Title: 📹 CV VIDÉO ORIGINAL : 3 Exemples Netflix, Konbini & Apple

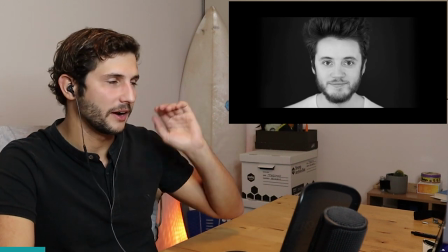c'est cool j'adore le rythme le sound design de cette vidéo est génial,
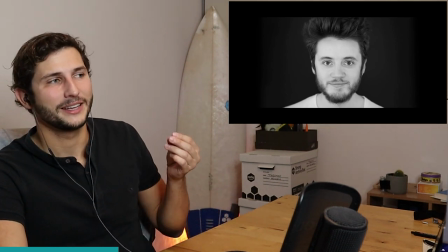s'il y a une remarque à faire ici c'est sur le I'm fucking French alors oui,
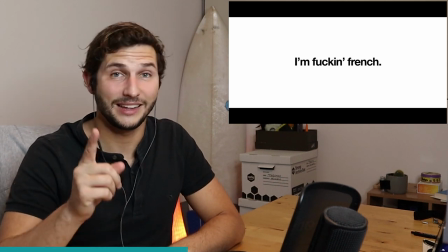on peut être provoquant mais il faut le faire avec classe et là, I'm fucking French très bien,
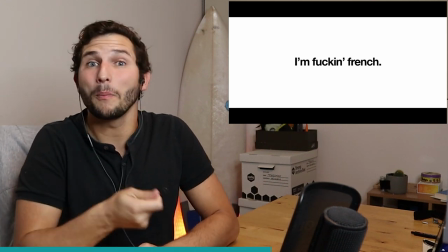mais juste tu mets l'astérix tu enlèves le U parce que si tu veux faire une campagne de publicité pour une grande marque une marque de luxe ou une marque audiovisuelle de voiture par exemple,
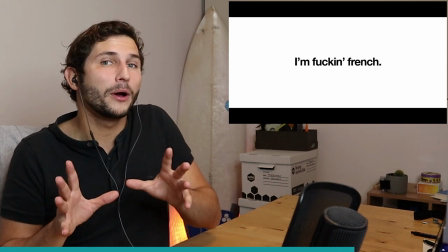ils veulent pas ça ils veulent que ça soit plus propre donc mets-le là, ça donne le même message,
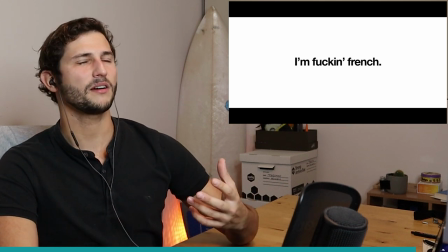on voit que tu es transgressif mais tu le fais avec une certaine classe, une classe française justement
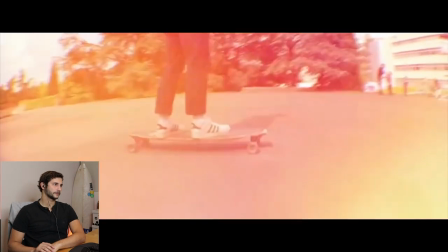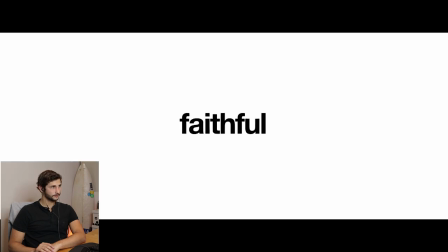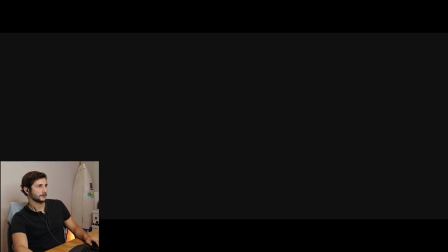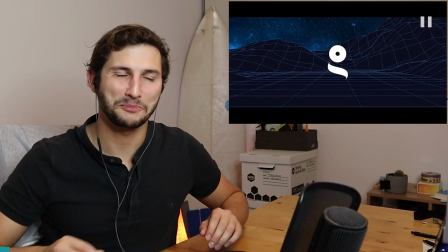je l'arrêtais à ce moment là j'aurais pas dû
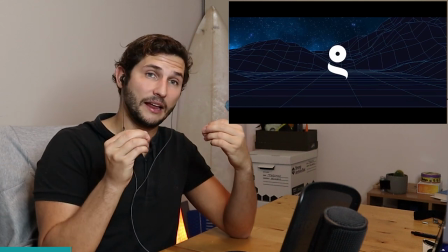très bonne partie, il nous met en avant à la fois ses études et ce qu'il a fait comme réalisation il met ses passions d'abord pourquoi pas,
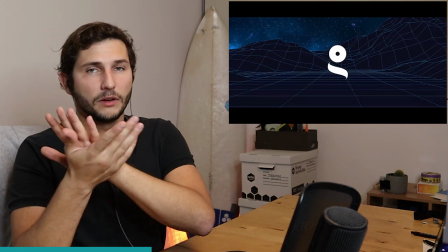mais il le redit tout de suite à la GoPro au film donc on comprend les photos et ce qu'il a fait comme école très propre.
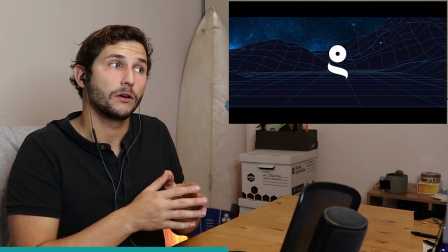D'ailleurs on peut voir ici qu'il a récupéré sûrement le design le motion design de son école faites-le si jamais vous en avez
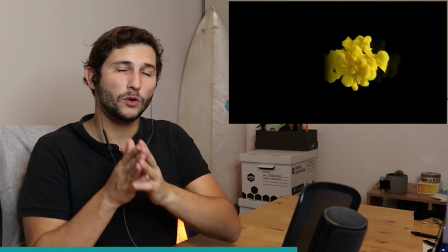l'opportunité Je vais juste passer une petite section parce que c'est pas intéressant et je veux qu'on se concentre sur deux dernières parties ici.
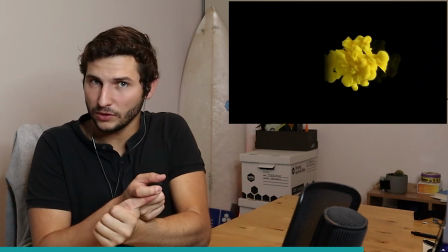Je veux qu'on se concentre sur la partie de ses expériences professionnelles parce qu'il y a quelque chose de très notable dans le professionnel
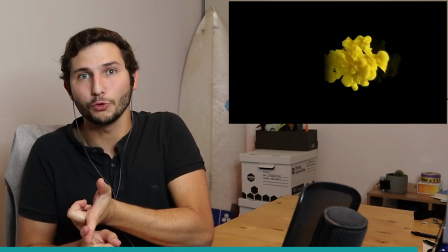extrait donc soyez attentif et ensuite sur la conclusion et on notera son CV vidéo
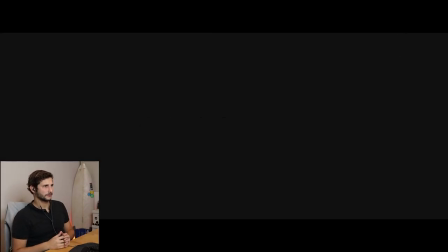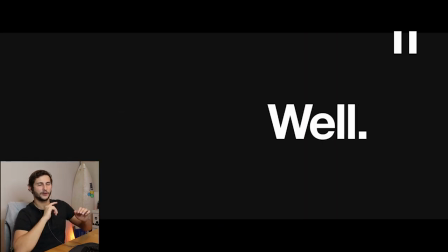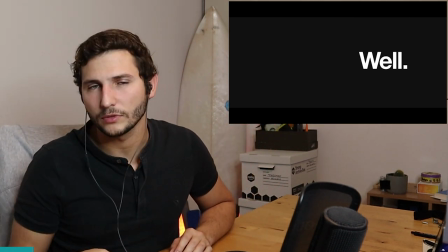c'est une question dure parce qu'il est très bon son CV, il a fait un énorme travail ok
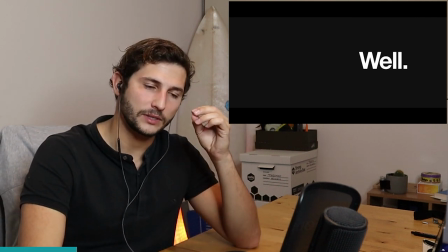la seule chose qui m'embête ici c'est qu'il ne s'arrête pas longtemps sur les groupes pour lesquels il a travaillé
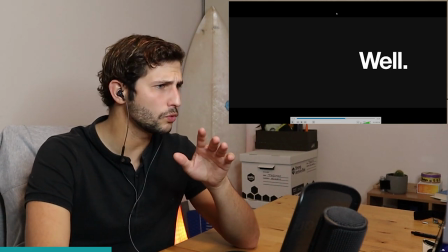il va s'arrêter pendant 2 secondes sur ses awards,
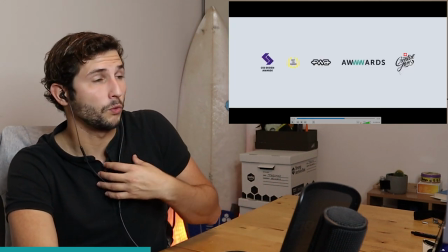sur les récompenses qu'il a pu avoir voilà où on est là où on n'a aucune idée de ce que c'est il y a des CSS Design Awards très bien, on comprend qu'il y a des awards,
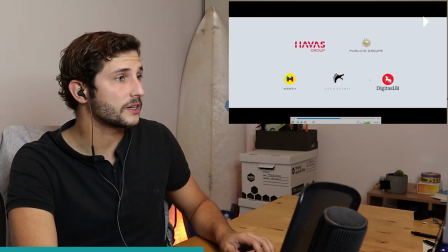super mais ça ne nous parle pas, alors que si je vais le slide où il montre les groupes pour lesquels il a travaillé on voit Avas,
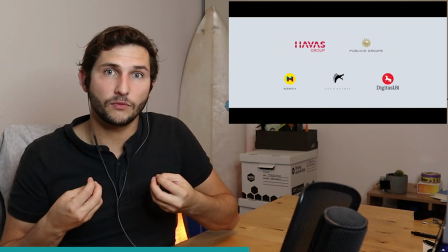on voit Publicis ce sont deux énormes groupes qui vont énormément rassurer la personne qui va regarder cette vidéo,
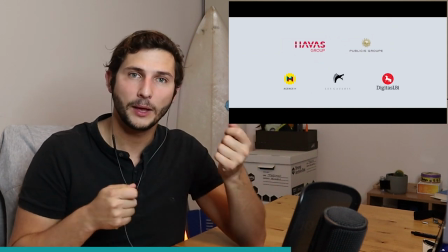je suis recruteur je cherche un interactive designer la vidéo a un gros niveau donc de base ça me rassure,
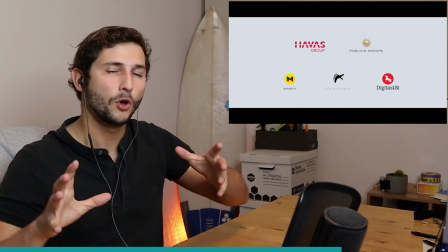mais si en plus je vois ça là je suis hyper OP, j'ai envie de l'appeler donc vraiment choisissez avec parcimonie le temps sur lequel vous passez sur chaque élément de votre CV
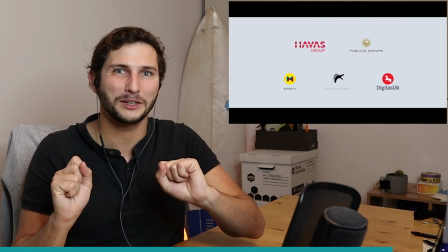vidéo faites en sorte que ce soit le plus important qui reste plus longtemps à l'écran dernière partie, la conclusion pareil,
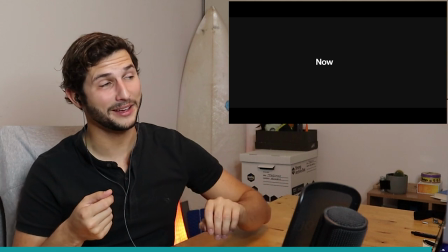il y a une chose qui me dérange ici essayer de trouver et ensuite on conclut avec la note sur ce CV
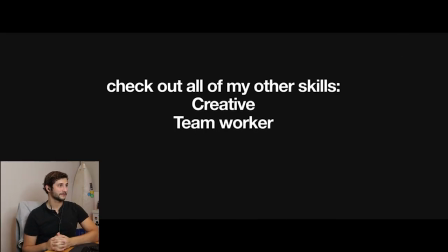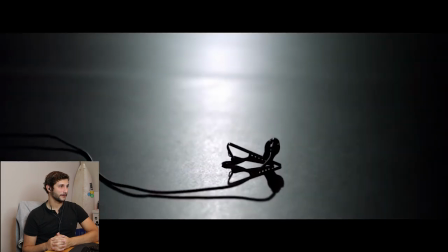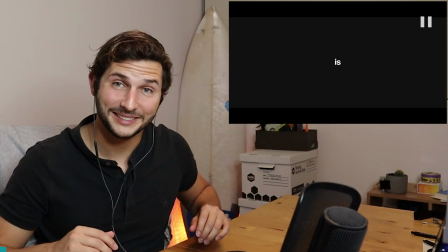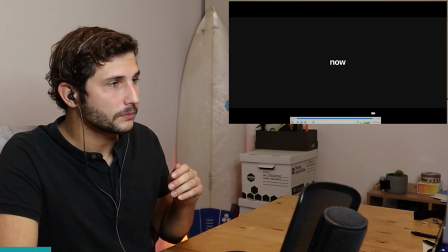On est clairement à fond, à fond, à fond les ballons. À votre avis, qu'est-ce qui me dérange d'ici ?
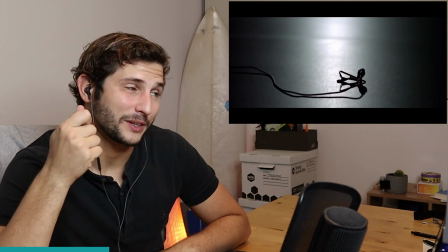3, 2, 1. Ce qui me dérange, c'est qu'il faut faire un arrêt sur image pour réussir à trouver son site.
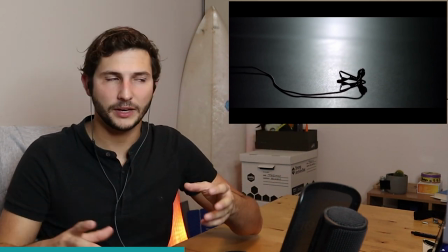Alors oui, c'est la stratégie Apple, l'exclusivité, il faut faire un effort pour contacter. Très bien. Mais là, concrètement, son site, il apparaît sur une frame.
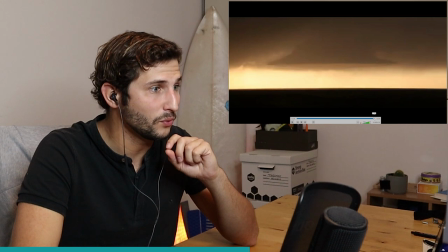C'est insupportable. C'est-à-dire que même si là, j'essaie de m'arrêter, je le fais devant vous. A remis, il a son site qui apparaît juste après.
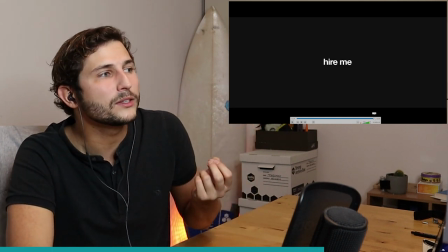juste avant et j'arrive pas à le faire au moins qu'ils mettent une demi seconde pour que ce soit simple pour l'utilisateur de pouvoir s'arrêter et de pouvoir trouver son site qui ensuite en plus il doit mettre dans une barre url le taper manuellement c'est long mais ton numéro de téléphone mais un email c'est beaucoup plus simple pour te contacter directement bref pour donner une note à ce cv je
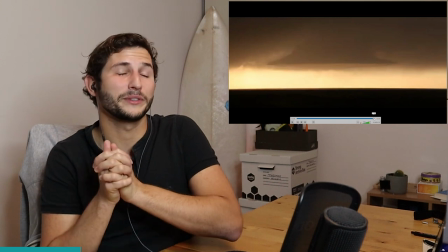dirais quand même que c'est un bon un bon 16 sur 20 ça aurait peut être vachement mieux,
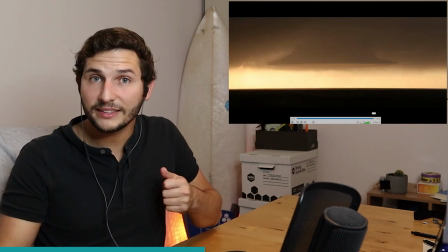si genre en 18 ou en 18, en 19, si c'était plus simple de pouvoir te contacter, de comprendre ce que tu cherchais, parce que là encore une fois on voit ce que tu sais faire,
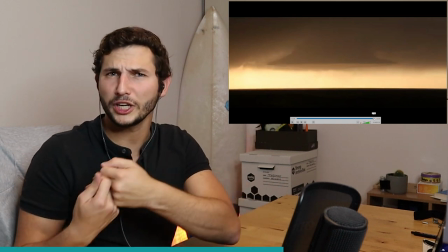mais qu'est-ce que tu cherches ?